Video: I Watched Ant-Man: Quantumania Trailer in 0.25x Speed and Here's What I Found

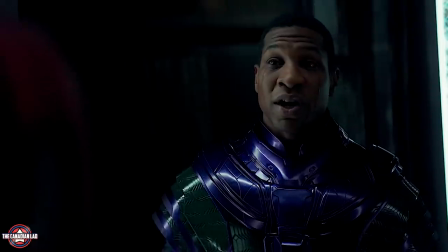[0:07]
Hey everyone, I'm the Canadian Lad and Marvel just released a second and last official trailer of Ant-Man and the Wasp Quantumania.
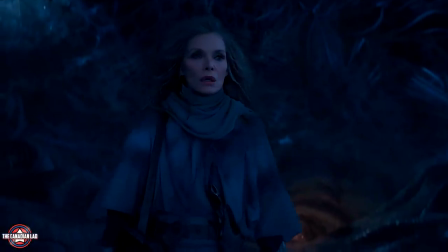[0:14]
Now I've watched the trailer at 0.25x speed and found some amazing hidden details in this 2 minutes and 19 seconds trailer.
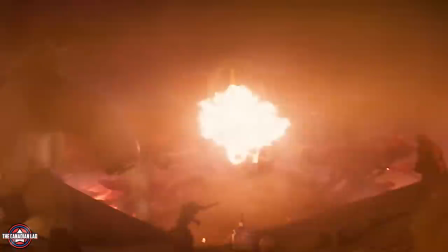[0:21]
Now having the luxury of getting some inside information from Marvel, I can tell you unlike Phase 4, this movie will deliver.
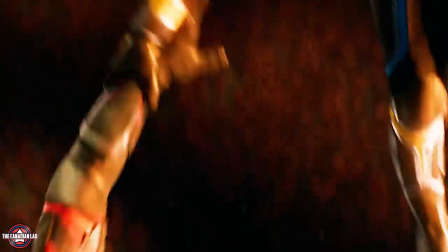[0:27]
Especially Jonathan Majors. His big physique in such a gorgeous outfit is not only gonna catch your eye but his performance is gonna be one to remember.
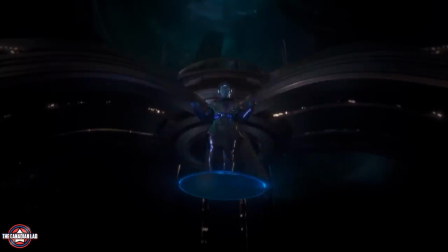[0:35]
But for this video I'll only stick to easter eggs and hidden details that I found in the trailer. I won't dive too much into spoilery stuff.
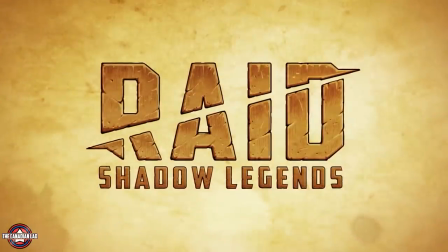[0:42]
But first I'd like to thank today's sponsor Raid Shadow Legends.
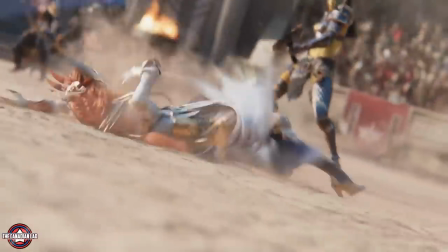[0:44]
Raid Shadow Legends is what happens if we crossed a blockbuster movie with a AAA game and then squeezed into a mobile phone that's also available on PC.
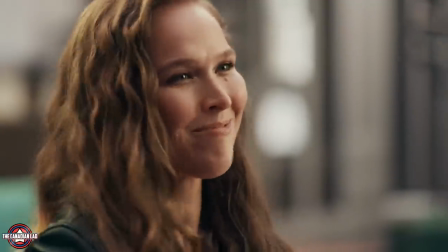[0:52]
Raid once again whipped up something special for all players, a new legendary champion based off MMA and pro wrestling legend Ronda Rousey.
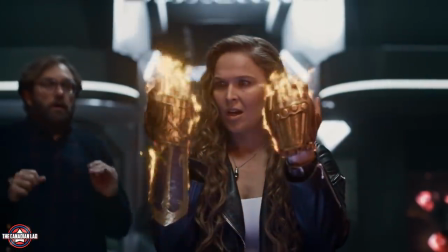[0:59]
Besides taking on dragons and ice columns with her bare fists, Ronda's backstory is inspired from a real-life background.
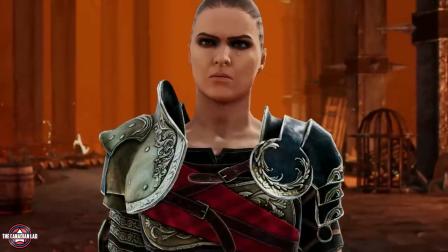[1:05]
Born to a minor Bannerlord house, Ronda became a formidable warrior training with her seven brothers.
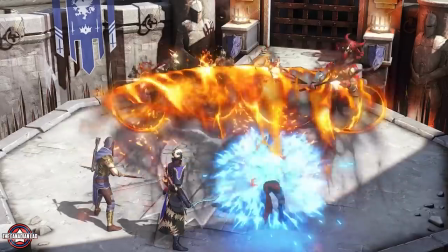[1:10]
Her fighting potential was made clear during a tournament where she bare-handedly took on four knights at once and quickly grew to local fame,
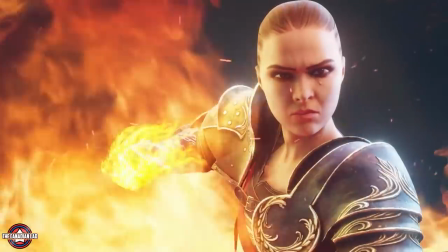[1:17]
eventually making her way to Arena City of Valazar, kicking butt until she became queen of the arena.
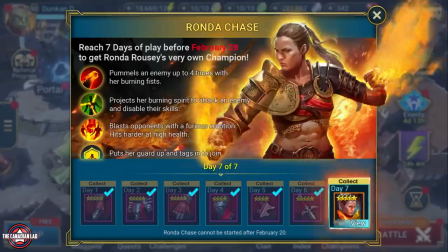[1:23]
Get Ronda for free right now by logging into Raid for 7 days between now and February 28.
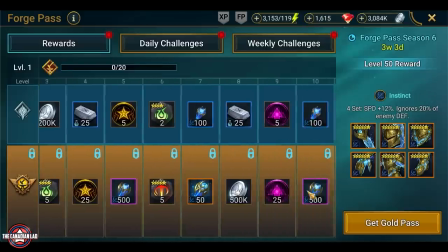[1:27]
Use the code RAIDRONDA to get a bunch of Phoebes to level up your Ronda. And to kick off 2023, there's a fresh RAID update including a new season of the Forge Pass,
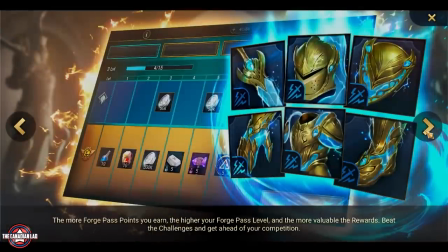[1:36]
the Plarium Points program where you can earn in-game goodies including a legendary champion and more. And for RAID's 4th anniversary later this year, RAID is launching the new Titan event.
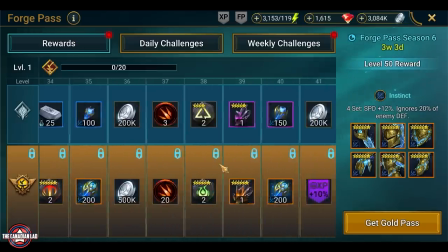[1:45]
This new type of event lasts several weeks and will see you earning anniversary points and truly amazing rewards by competing in special themed events.
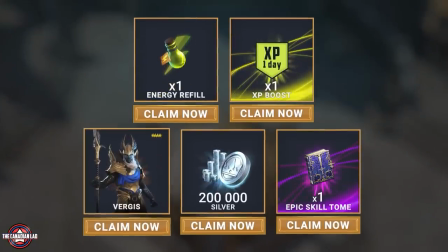[1:53]
On top of that, Get new players, use my link or scan the keyword code and get a free starter pack with this cool in-game loot.
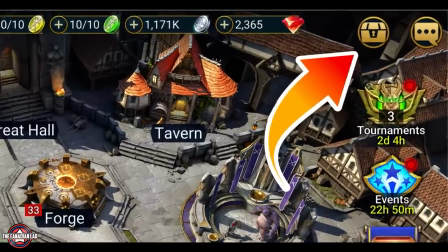[1:58]
You will find the rewards here in your inbox for the next 30 days only.
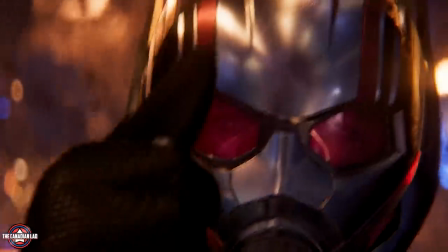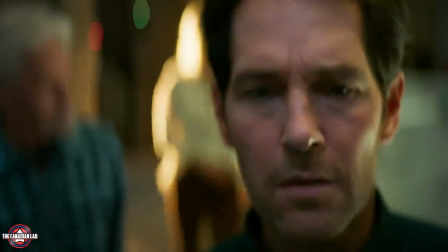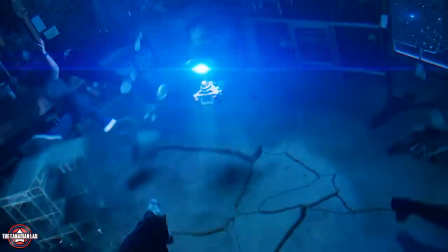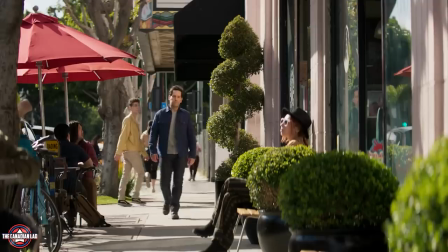[2:31]
This trailer opens with voiceover from Kang the Conqueror, while the first trailer opens with Scott's own voiceover.
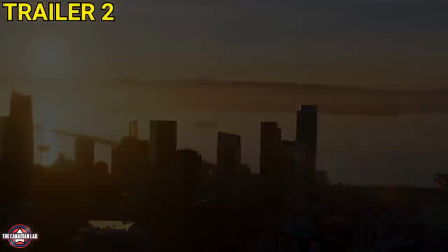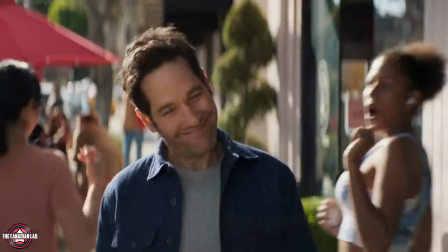[2:44]
This immediately establishes the drastic changes between the two trailers in terms of tone and emotion.
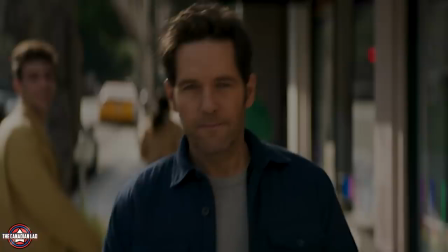[2:50]
One is from Scott Lang's perspective and this one is entirely from Kang's perspective.
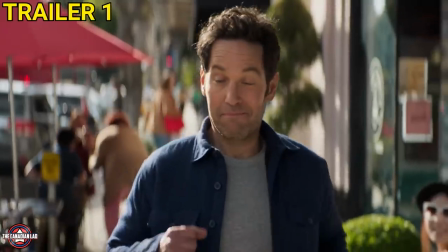[2:55]
And if you let me stretch this point a little bit more, notice in the first trailer, Scott appeared all happy and relaxed.
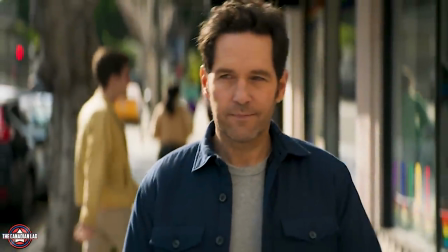[3:00]
But in this one, that same footage now gives a different vibe altogether, just because of a different voiceover.
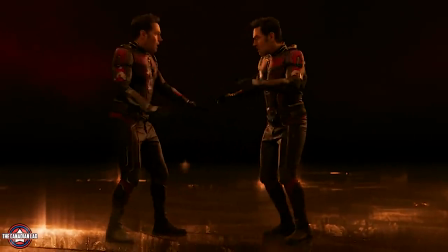[3:05]
Meaning, with this second trailer, we are now able to read between the lines a little bit more.
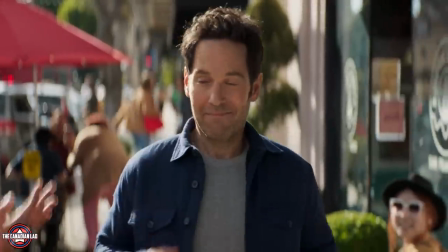[3:09]
Scott even though appears all normal and happy to the general public, but deep down something is killing him.
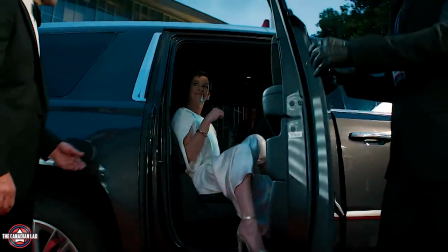[3:15]
And it is evident through his expression in the second trailer. Then we see Scott and Hope attending a Fancy Gala event, and as I said in my previous breakdown, this event is for a general science award.
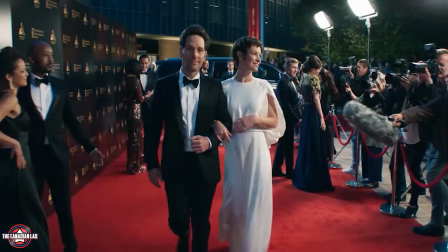[3:24]
Which means Hope is probably the one who got invited and Scott is a plus one.
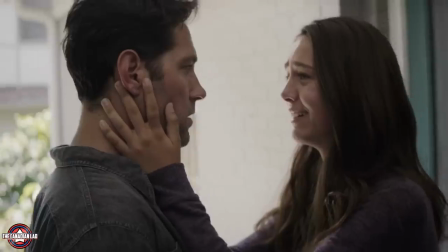[3:28]
Then we see Scott getting a phone call from his daughter Cassie, who after Avengers Endgame is now a full grown teenager.
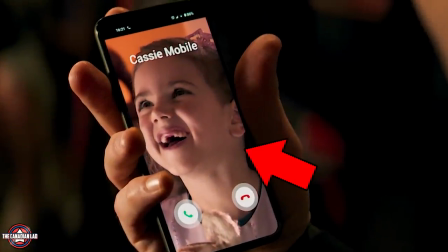[3:34]
But notice he still uses the same old picture of Cassie when she was just a kid,
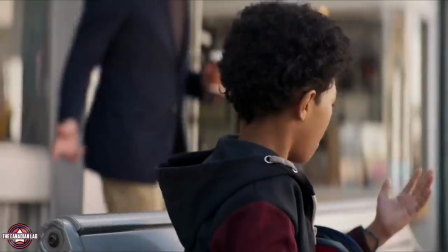[3:38]
implying Scott despite having fame and success in his life now, still misses seeing his daughter growing up in front of him.
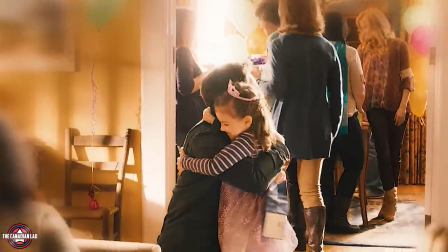[3:45]
Scott still didn't get over the fact that he missed 5 years of his daughter's life and I think Kang might just use this weakness to use
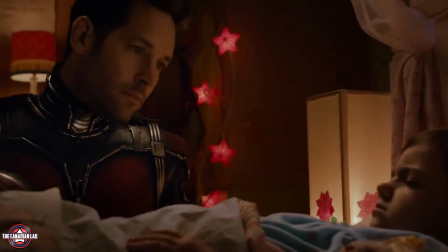[3:52]
Scott for his own gain and Scott might get manipulated for this reason as well as he desperately wants to lead a normal life with his daughter.
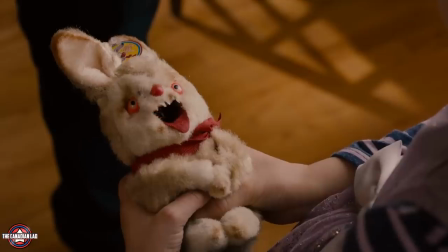[3:59]
And I love how this photo is from Ant-Man 1 where Scott gave a very ugly gift to Cassie.
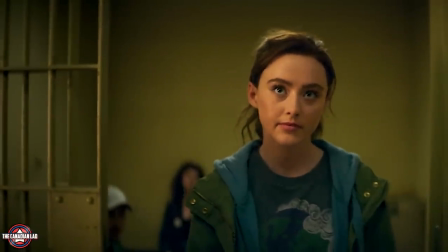[4:07]
Then we see Cassie getting released from a jail sale and this tells me she might have ended up becoming some sort of icon artist just
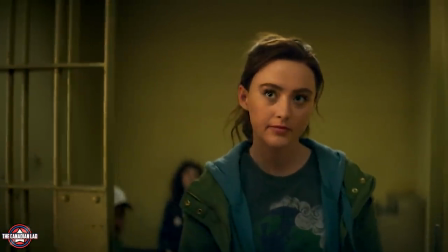[4:13]
like her father and I don't think getting out for misdemeanors is that difficult for her considering her stepdad is literally a cop.
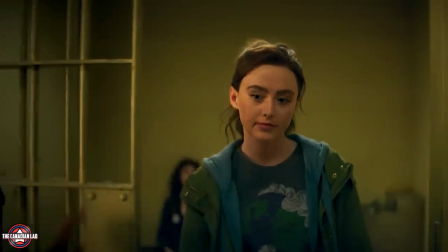[4:20]
But the important detail here is that she's following the same footsteps as her father.
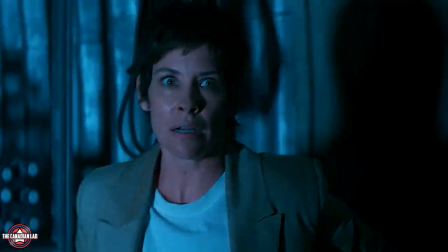[4:23]
Then we see some extended shot from the same scene from trailer 1 where this blue orb sucks everything inward.
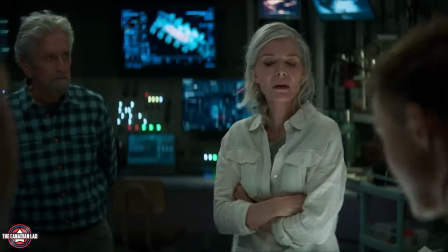[4:29]
This happens when Cassie was showing off her new tech to the family. And something will definitely go wrong here.
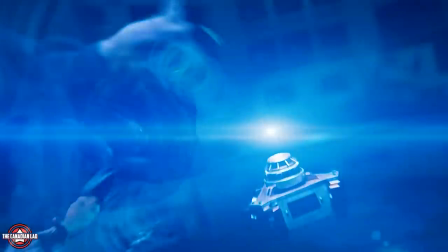[4:34]
And just like we've seen in the first trailer, Scott Lang keeps shrinking by the second as he gets sucked by the quantum realm.
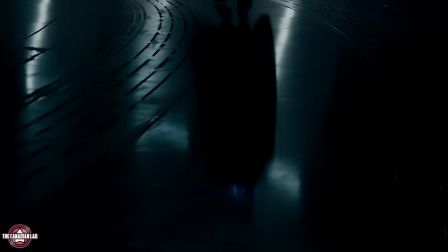[4:40]
On to the next clip.
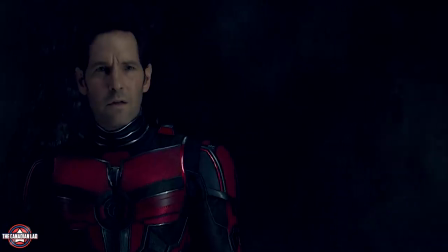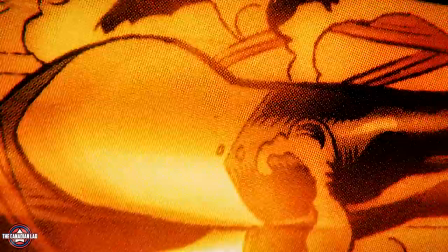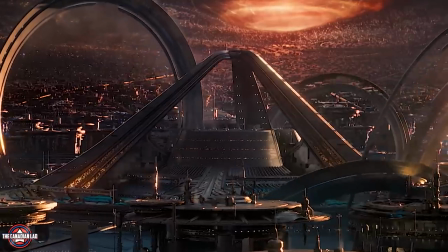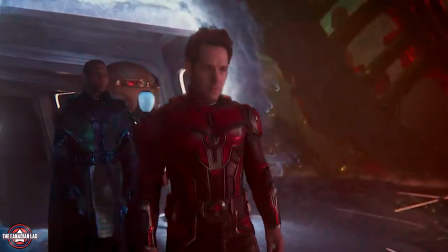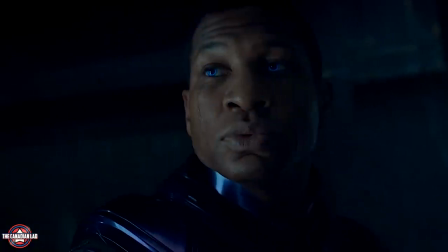[5:09]
Then we see Scott and Kang talking to each other one-on-one but this time we get some close-up shots of Kang.
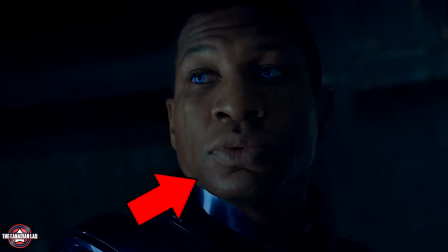[5:14]
Now notice Kang the Conqueror has the scarves on his face which he who remains did not have.
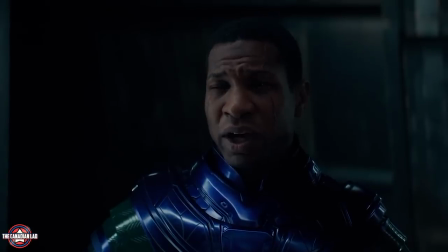[5:19]
Implying this version of Kang is a warrior, he goes on quests and conquers.
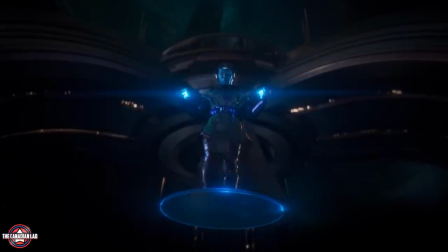[5:23]
And I absolutely love the idea of putting an artificial helmet over Jonathan Majors face to make him blue, instead of painting him all blue.
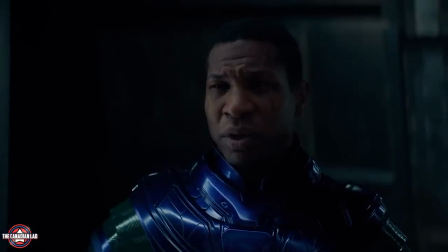[5:30]
This way we get both Jonathan Majors, the incredible actor and of course a comic accurate Kang the Conqueror.
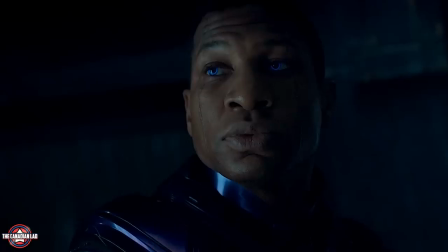[5:35]
In fact I'd argue that Kang looks more scary with just his blue eyes and Jonathan Majors' incredible expressions.
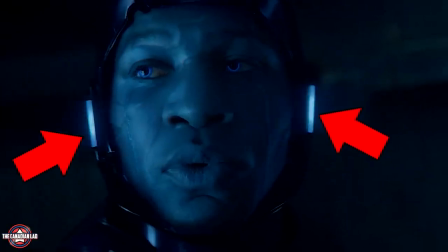[5:41]
And I like the little CGI detail here where the lights around his helmet dims off a few moments before he deactivates his helmet.
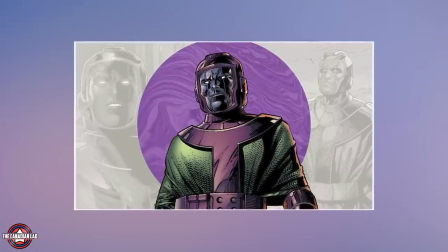[5:48]
Well in the comics artists used to draw a white border around Kang's helmet.
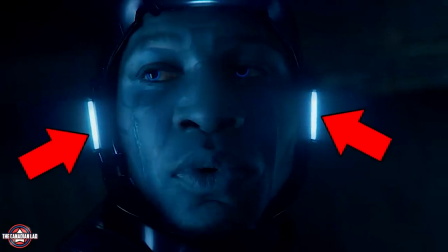[5:52]
So I guess that's why the VFX team added these extra lights around his helmet to make a clear contrast.
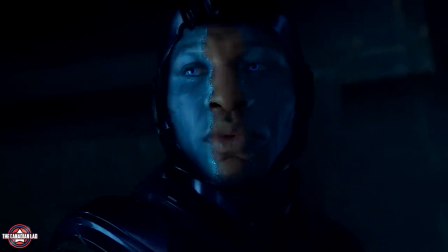[5:57]
As always, Marvel and its CGI details never fail to impress me.
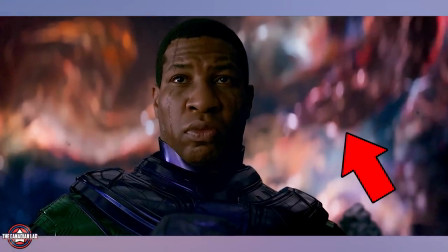[6:01]
Then we get yet another close-up shot of Kang and the background pretty much confirms he's inside the Quantum Realm.
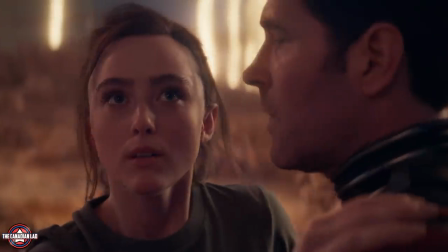[6:07]
So my theory that I talked about in Trailer 1 Breakdown, most of this movie could actually take place inside the Quantum Realm.
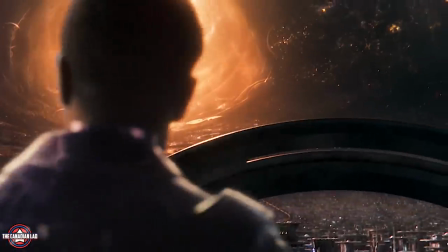[6:13]
And Kang's home city aka Karnopoulos is indeed also inside the Quantum Realm.
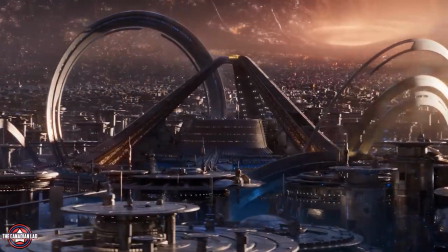[6:18]
Now Karnopoulos in the comics is a multiversal city ruled by Kang the Conqueror. It's a city beyond time and the center of Kang's conquest.
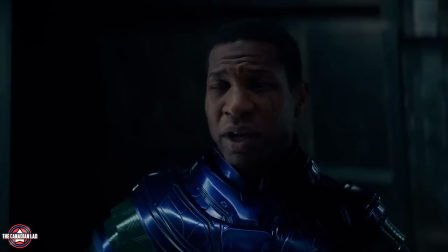[6:25]
Now Kang talks about making a deal with Scott. He says he can grant Scott time if Scott does something for him in return.
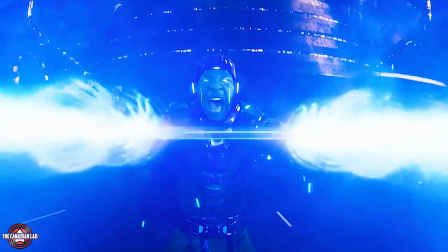[6:31]
Now Kang offering someone more time, that's not surprising. He literally has power over space and time.
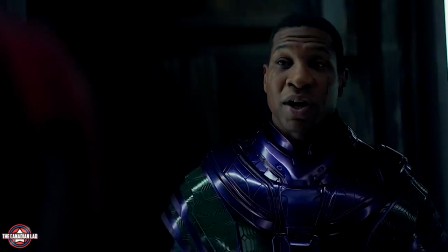[6:36]
But what could potentially our Scott offer Kang that he can't get himself or his millions of armies?
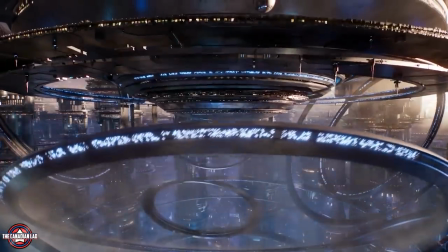[6:41]
And that's where I have a theory. Perhaps Kang needs some help with the quantum realm and only Scott can help him.
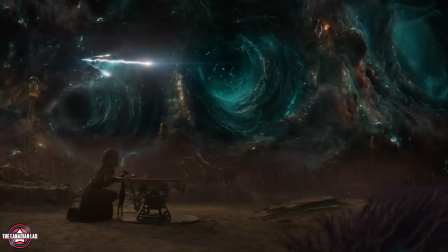[6:47]
Well not only Scott, I think Janet Van Dyne and Hank Pym both can help Kang achieve his goal but they won't and they're not easy to manipulate.
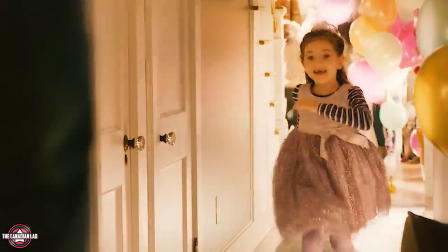[6:55]
But Scott on the other hand would love nothing more than to get back the time he missed with his daughter.
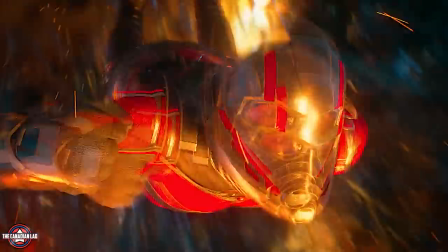[6:59]
So Kang might take advantage of this and use Scott for his own personal benefit.
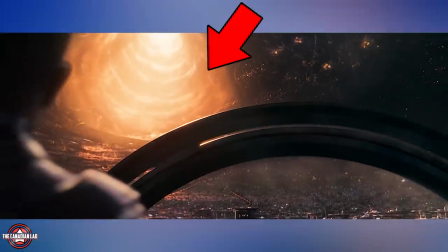[7:04]
Then we see Kang walking in Kernopolis and notice there are some very big wormholes throughout this city.
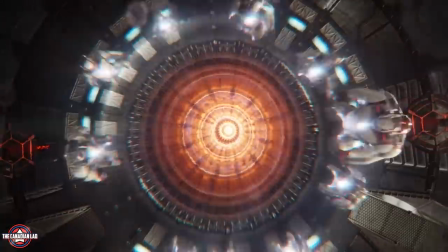[7:09]
These are basically portals that someone has to use in order to come here. And if you remember back in Endgame, the Avengers used similar wormholes to go back in time.
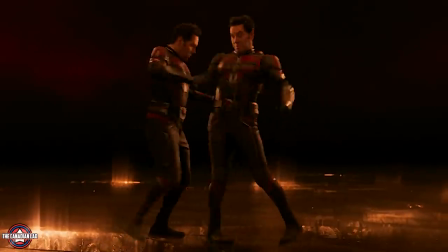[7:17]
Then we see Scott literally getting split into two. Now, I think this is the quantum nexus, the center of all time and space, where Scott will meet his multiversal variants.
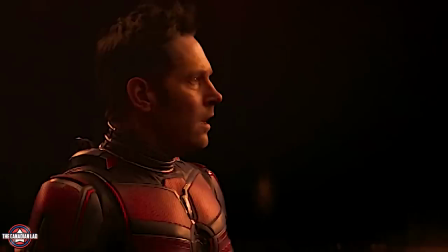[7:26]
If you take a closer look, you'll notice they're both conscious and are aware of each other's presence.
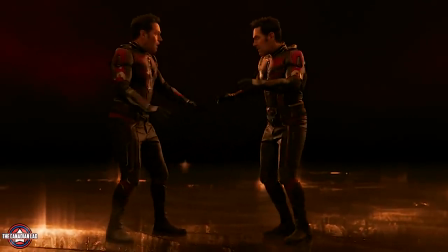[7:31]
So yes, they're real, which only means we're gonna see the quantum nexus in the film.
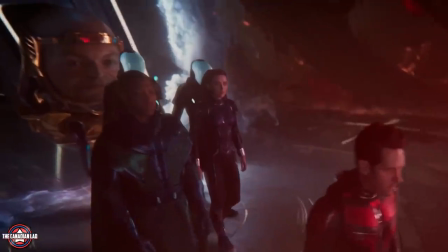[7:35]
Then comes one of the biggest reveals of the trailer, MODOK, and a very comic-accurate MODOK.
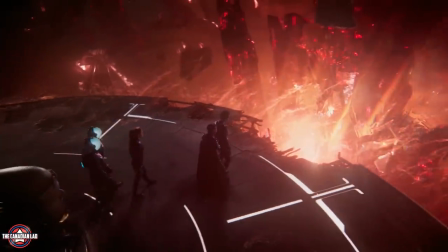[7:40]
Now, MODOK is a villain I really thought could never properly be adapted to screen, yet here he is, done to perfection while still maintaining the seriousness.
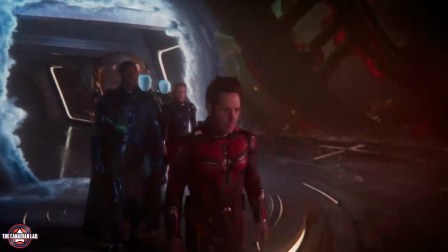[7:48]
However, the most comic accurate design isn't the biggest reveal, it's the floating head, which is none other than Corey Stoll's Darren Cross.
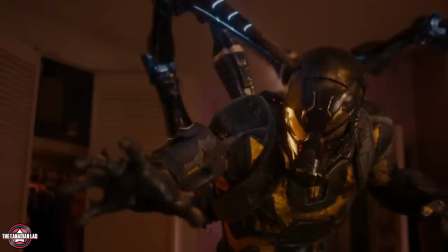[7:55]
Yes, the very same one who supposedly died at the end of Ant-Man 1 where he got sucked into the Quantum Realm but seems like he didn't die after all.
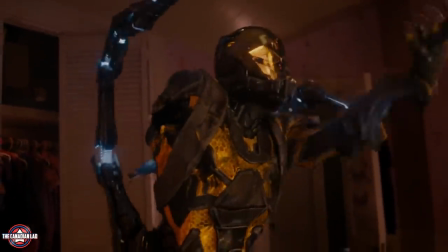[8:03]
But getting morphed into the Quantum Realm did however disfigure his whole body, therefore this goofy size and shape.
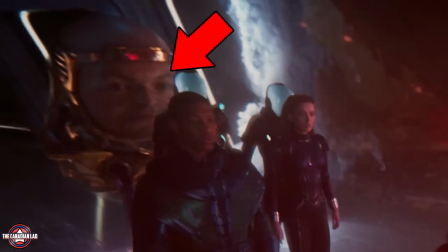[8:09]
But it's also entirely possible that this Darren Cross is a variant and not the same one who Scott went up against in Ant-Man 1.